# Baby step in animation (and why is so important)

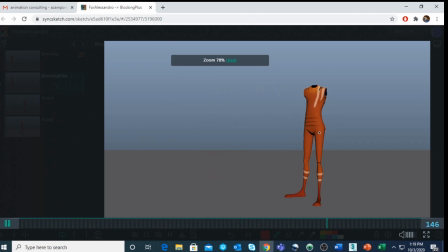Okay, because that's one of the things I I help him to you know a lot to make sure that this part here doesn't
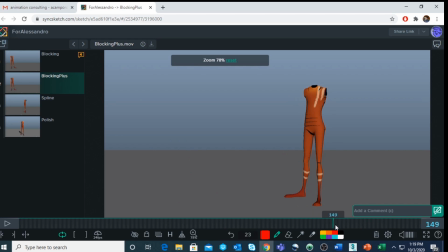move constantly way too much because you start to feel like the body has no weight, okay? But some of the other things, you know, especially here, the acceleration was definitely better and the character started to feel a bit more and more in balance.
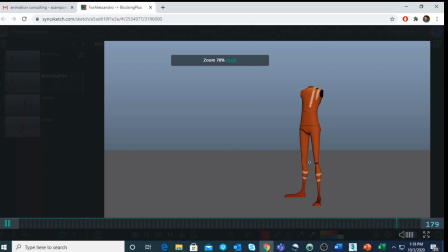Obviously, there is still some poppy knee, but at this stage, we do not really care. And the final pose started to already look a little bit more stronger. So, you see, like, I really push him into those things,
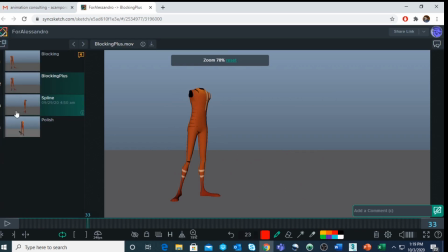you know to make sure it does a really really solid blocking plus as you guys are familiar and usually once it goes
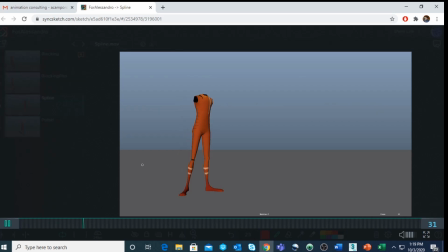into the details and it goes out to spline the spline already tend to be a lot more solid okay if you have a really good blocking plus there is still something to fix towards the end okay
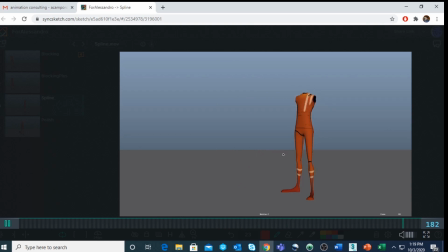and you know like it's moving way too much but as you can see if you if I let me zoom in a bit closer there is a lot of good movement in the hip okay when the
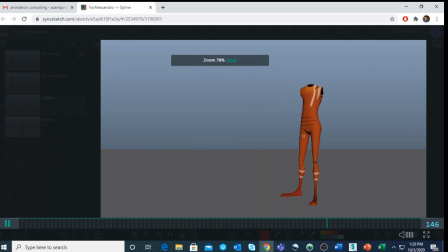body is shifting weight from one leg to another maybe it's a little bit too exaggerated uh there is a lot of problems still in the poppy knee and uh but you know overall it's solid overall it's already quite solid and especially the acceleration at the beginning here it did a really quite a
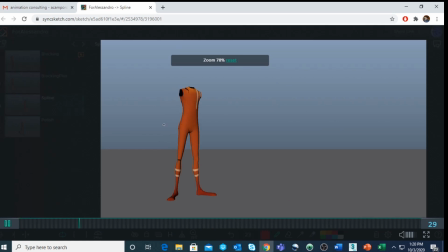good job already uh improving the acceleration so started to go from
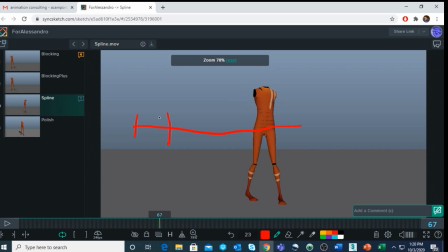from uh from slow okay to accelerate even more until he gains speed and then and then slow down again okay so already this one was already quite good and even though again i have to teach him and show him how to
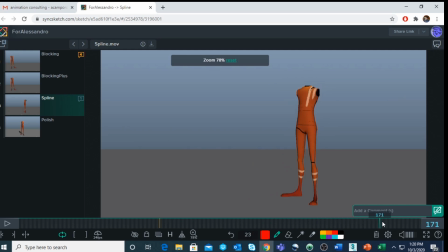not to push this pose here a little bit too much and here when he go back and i reduce it and make sure it doesn't doesn't stop abruptly uh here and once i give him all this pose now all is not sorry guys it does like a final polish okay that's actually what
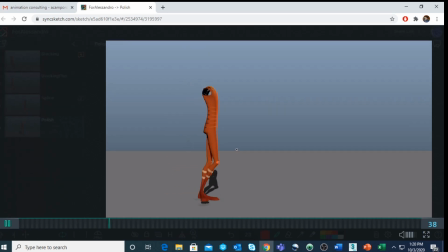i want you to to to show you okay i'm gonna i'm gonna look here and go zoom in a little bit more guys but as you can see
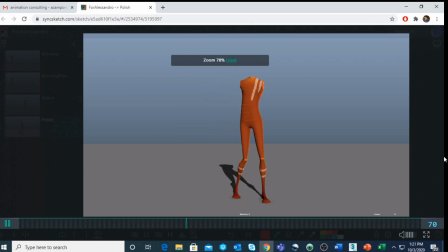now all the weight is there the acceleration is done properly there is not a single poppy knee in in this animation you know it's been handled perfectly okay the hip movement is there it's not to exaggerate it it's not too subtle the you know the the part when it settle at the
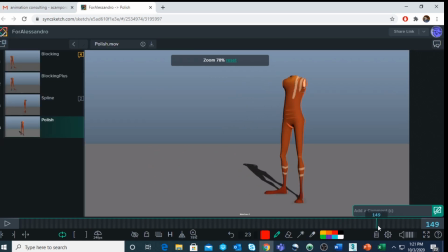very end here is really well done uh it's not too big but at the same time you can feel the movement okay it didn't exaggerate it it lose that unbalanced pose that you have at the at the very beginning guys and and so on and you see guys that's what i'm trying to
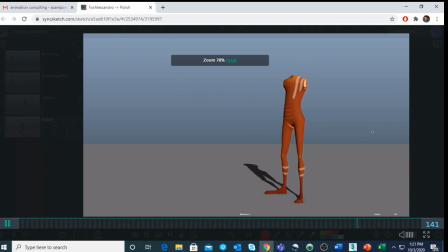to tell you guys and what i would like every student kind of to achieve you know doing an exercise i get it it's simple it's a simple exercise but i want to repeat one more time guys if you cannot achieve this level of polish in something that it's so simple okay
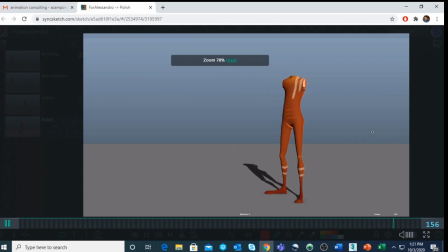you're never gonna be able to do it uh on something that is uh that is bigger more complicated okay and this exercise obviously focus only on the hip and the legs it didn't focus on the spine and in this way it could really learn a lot and uh you know improve its workflow
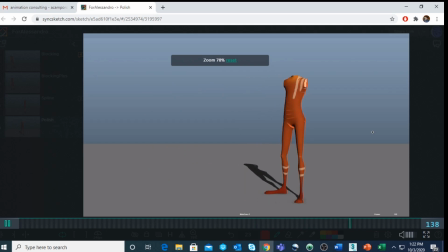and i'm telling you guys now it's doing with me another exercise that is definitely more advanced and he's going a lot more faster and anytime you show me he's blocking he's blocking plus i always have less and less feedback to to give him because he's learning you know he could apply
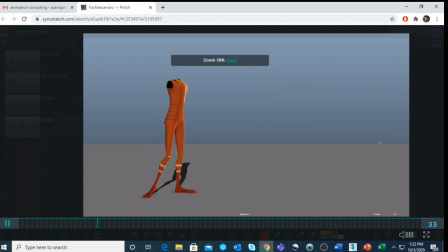those principles on a on a simple rig like this okay without worrying too much about the the spine the head and the arms and now that he learned those techniques he's applying it on something more complicated okay guys so my recommendation you know for you guys if you're still watching this video is once you're doing like a
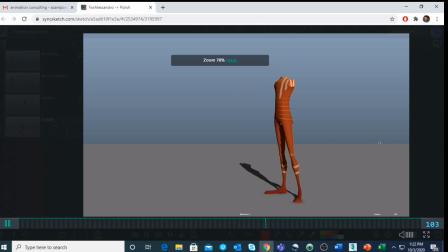parkour shot you know like a jump a combat sequence ask yourself do you have in your reel an animation that is very simple but yes